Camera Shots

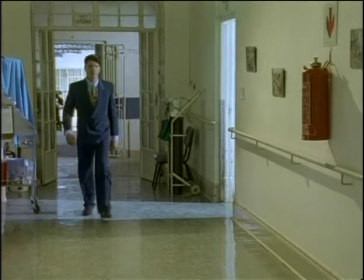Full shots like these enable the viewer to observe the actions of the character.
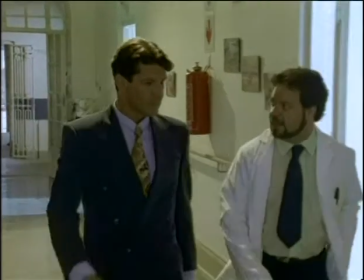A full shot also enables you to see the character's costume.
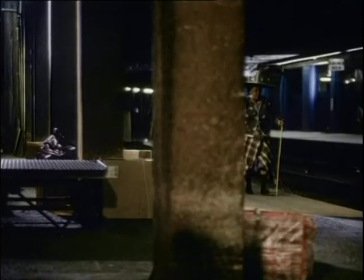This is important if the filmmaker is trying to show you the time period or location of the action. You can tell a lot about people by how they are dressed, how well groomed they are, even how they sit or stand. Have a look at these full shots of different characters and see what judgments you make about them. Based on how they look, what professions do you think they follow? How wealthy do you think they are? Take a look.
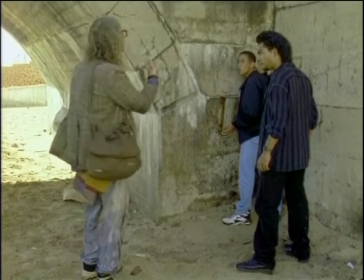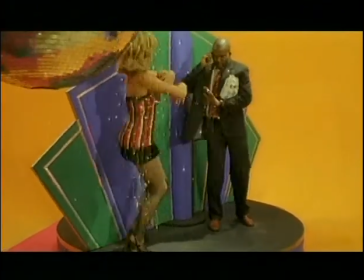Your assumptions about the characters might be correct, or they might not be. What I'm trying to prove to you is how easily and how quickly we make judgments about other people based on how they look. Filmmakers know this, and that's why they often introduce a character by showing a full shot. Once we've met the character, sometimes the filmmaker will zoom in a little closer.
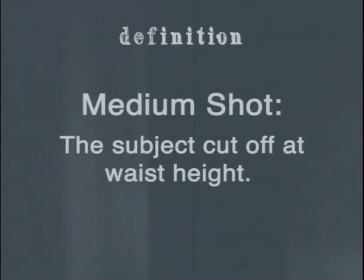This is known as a medium shot. A medium shot shows the subject cut off at waist height. In a medium shot, the character is shown in some detail and body language can be observed. Do you know what body language is? Well, even when you're not speaking, your body has its own way of communicating. How you sit, what you do with your arms, and the gestures you make can tell a lot about what you are thinking and how you feel about yourself.
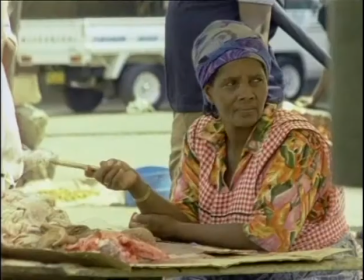Look at this example.
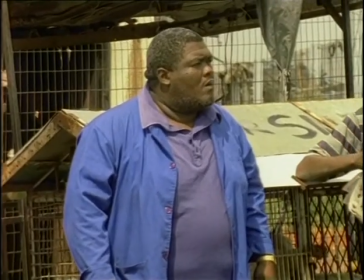You can still see what the character is wearing, and you can see his gestures, even though his whole body is not shown.
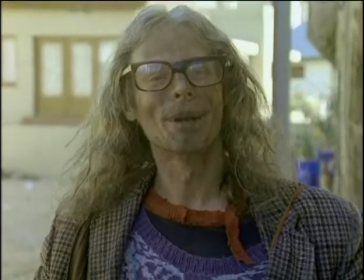You are able to work out quite a lot about a character from his or her body language.
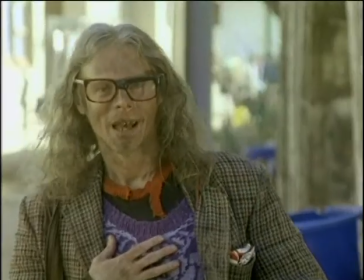The way that someone is standing or sitting, and the gestures that they make with their hands and arms can give you some clues about what the person is thinking or feeling.
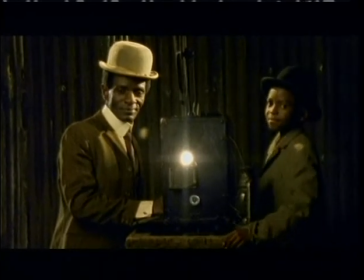Here is some body language that you might be able to observe in a medium shot.
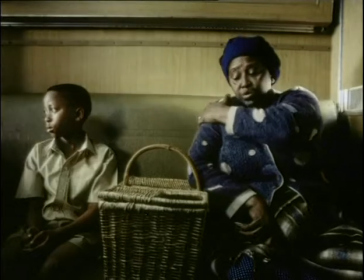What does this man's body language tell you about him? What is this woman communicating through her body language?
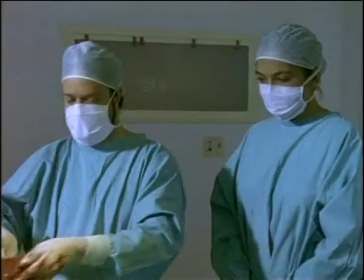And what can you tell about this character? I'm sure you were able to tell a lot about those characters just from observing their body language. Even if you're not conscious of doing this, you analyze people's body language all the time. Filmmakers know this, and that's why they often show full shots of characters. Sometimes, however, a filmmaker wants to show you a character in even more detail.
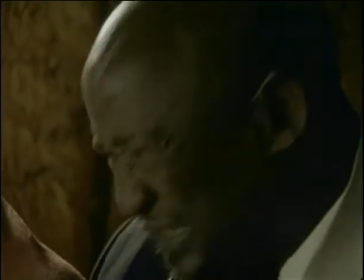Filmmakers cut to a close-up to enable viewers to get an even closer look at the characters.
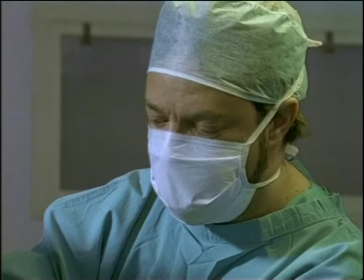That's what's happening now. Note how this makes the character appear larger than life on screen. This type of shot is known as a close-up shot.
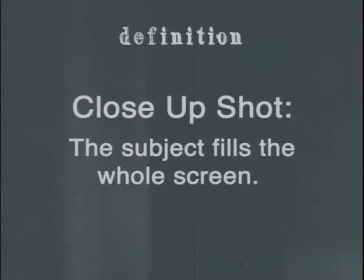In a close-up shot, the subject fills the whole screen. When you are shown a close-up shot of a character, you're able to observe his or her facial features and expressions. From seeing these, you're able to tell even more about a character. Have a look at these examples. Can you work out what these characters' emotions and feelings are just by looking at the close-up shots?
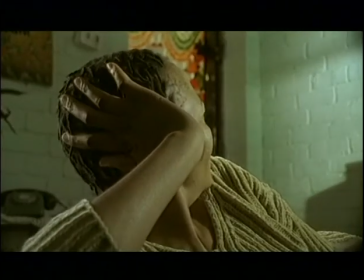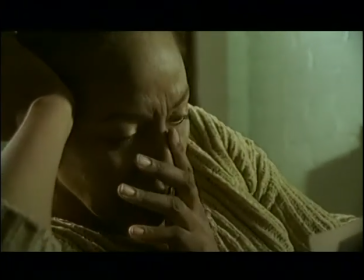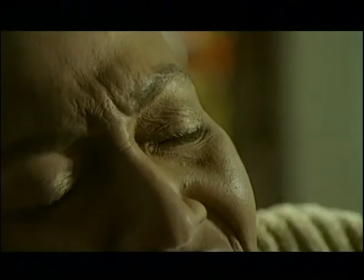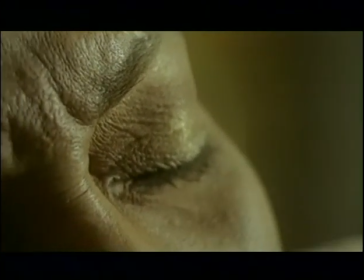Right, next question. Remember everybody, if none gets the...